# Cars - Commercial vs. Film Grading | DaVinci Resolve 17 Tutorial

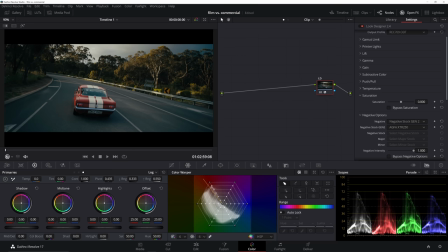[8:28]
Essentially, it's a CST right here. So we'll go ahead and label this node LD for Look Designer. And now I'm going to add a node prior. You can do that with Shift S. And this first one, we're going to start working on some of the hues. And I want to make sure that this car stands out. So let's go ahead. Give ourselves a little more room here.
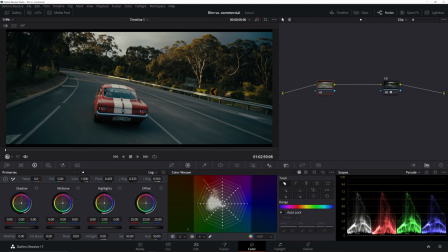[8:47]
And I want to use the color warper to manipulate my hues here, because it's going to give me a little bit more finesse in pushing these colors around. And also just a few options that you can't quite achieve with your hue versus curves. So first thing, I'm going to take my center point here.
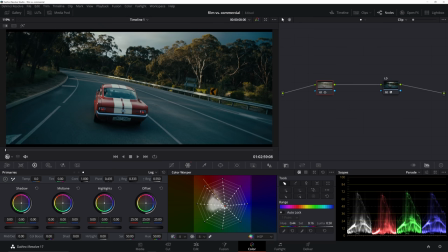[9:00]
I want to cool everything off just a little bit. And that's going to help make the car stand out, because what we're essentially doing is taking the neutral tones and pulling them more towards teal. And then I'll take a point here, kind of along that line that the car is sitting in. We're just going to increase the saturation. And we're going to swing this hue a little bit more red.
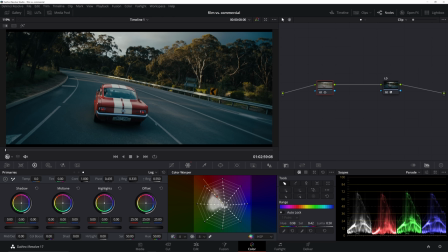[9:19]
Now, in this case, we aren't necessarily matching this car to any specific color. It's kind of more just a feel, but if it was more of a commercial shoot, then we may spend more time finessing the color of the car and making sure it matches what we need it to. So from there, I'm going to keep increasing saturation. I kind of like the hue where it's at.
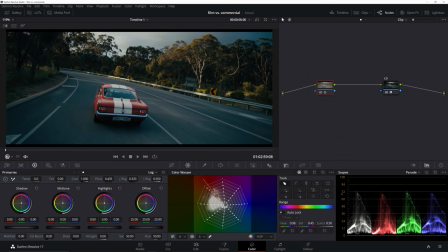[9:35]
We're just going to disable and re-enable this. And already the car is standing out a whole lot more. I'm also going to take my blue point here, desaturate this just a touch. Same with this one. And I usually have a 9x over here, but I'm just gonna swap to the vector scope to see where we're at.
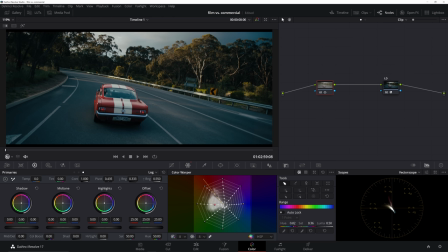[9:52]
It's looking pretty good. I'll also take my kind of green and yellows. We'll saturate them. We really want to push this image quite a bit. We'll swing this hue over to yellow.
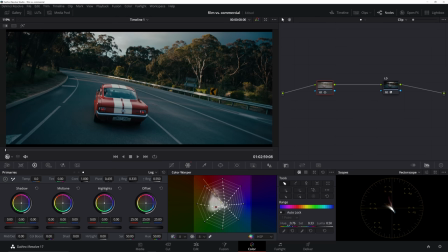[10:05]
Actually, because the car is red, we're going to pull it more towards blue. I think it's going to look a little bit better. So now before and after with just our color warper, this is what we're looking at.
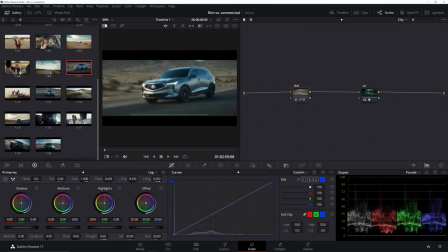[10:14]
But as we noticed, if you look at this reference image here from one of our commercials, you'll see that the whites go all the way up. So even though the majority of the image is sitting a bit lower, those specular highlights are really pushed to the extreme here.
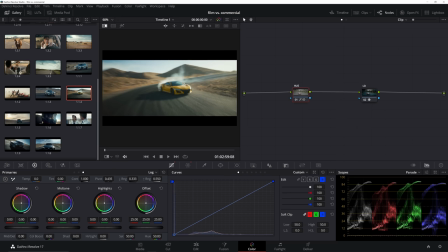[10:26]
So we'll look at a couple more just to kind of get an idea of where these really bright highlights should be.
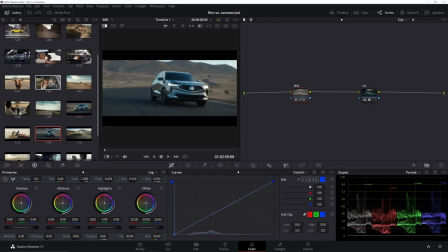[10:31]
I mean, just pretty much clipping right here. This one's very, very bright,
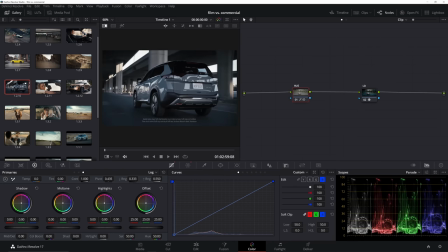[10:35]
but I'm really more interested in analyzing these images where the big chunk of the image is sitting a bit lower and we have specular highlights reaching all the way up to the top. Now, if we look at some of the film stills that we grabbed, all of the image is sitting lower.
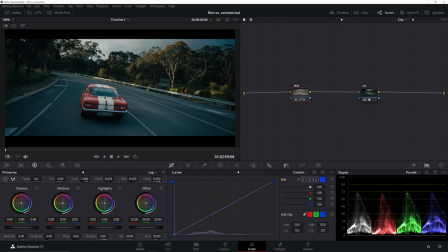[10:47]
And this also goes back to the whole contrast conversation. It's not so much of how bright is your brightest part of your image and how dark is the darkest part. It's more about the fine-tuned contrast that we're building. So we can, for the most part, keep the contrast we have here because this is a good-looking contrast.
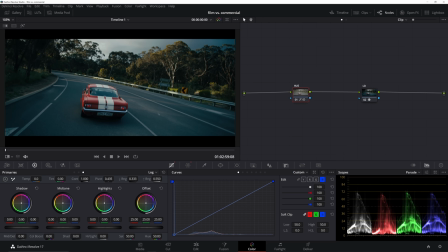[11:00]
It looks great. But we can still push the top range, the top end of that image up to be a little bit higher and get closer to this 100 mark. So the way we're going to do that, very simple. After our hue adjustments, we're going to add a serial node and we're going to go into our log wheels.
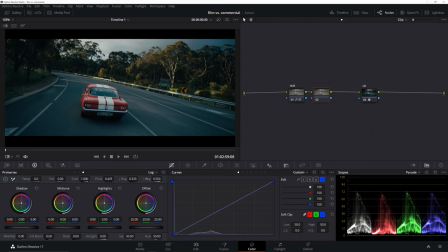[11:15]
And we're going to set our high range. We're going to bring this, actually, we're going to leave it as is right now. First, we're just going to start pulling these highlights up and see what we're grabbing. And so looking at mostly the scopes right now, I'm just seeing what I'm doing to the image, which parts of the image I'm grabbing. And let's take our high range now and pull this back to grab a little bit more.
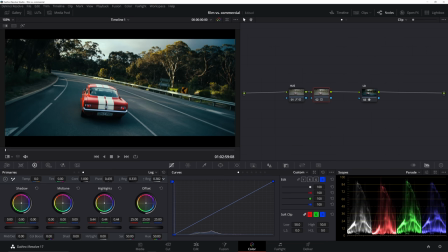[11:36]
And it's kind of jumping. That's part of just working underneath that contrast curve that we have. But right about here, I'm liking what that's doing for the most part. So if we disable this, you'll see we're really bringing those highlights up in the bottom right corner by the scopes.
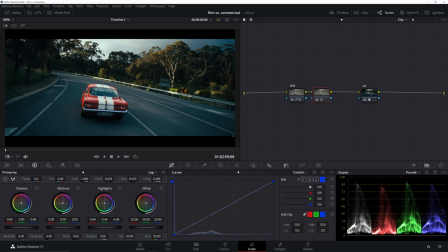[11:51]
And then if you look at the actual image, of course, you see the same things happening there and we're starting to get more pop. I think I'm actually going to bring it down to around 0.45.
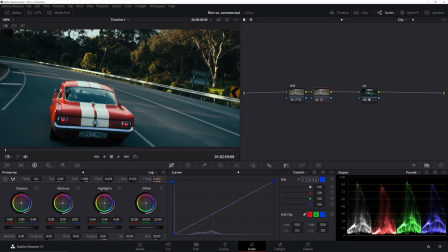[12:01]
That's pretty good. I think we're getting a lot more contrast here in the actual car's details, those highs and lows.
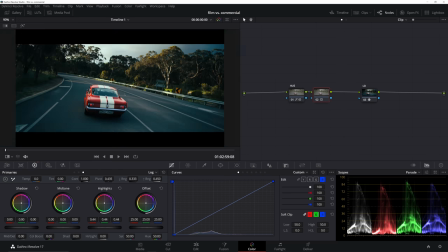[12:08]
We're really separating those and I really like what's happening there. So now we've got some great push and pull with the colors and the car standing out. We can still do a little bit more just in terms of windows and shaping this light. And of course, we could spend days just refining the look of the car.
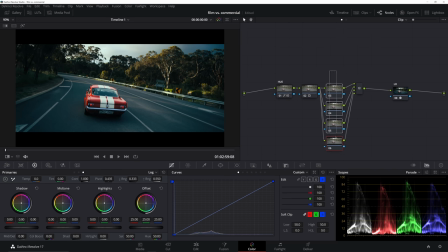[12:21]
But let's just go ahead and add a couple parallel nodes. And here we're going to throw in a couple of OFX that are just going to help our car stand out because we're doing a commercial grade here. And then we're also going to add in a few windows to help focus your eye on where to go. So first thing I'm going to do is just bring a window around the car.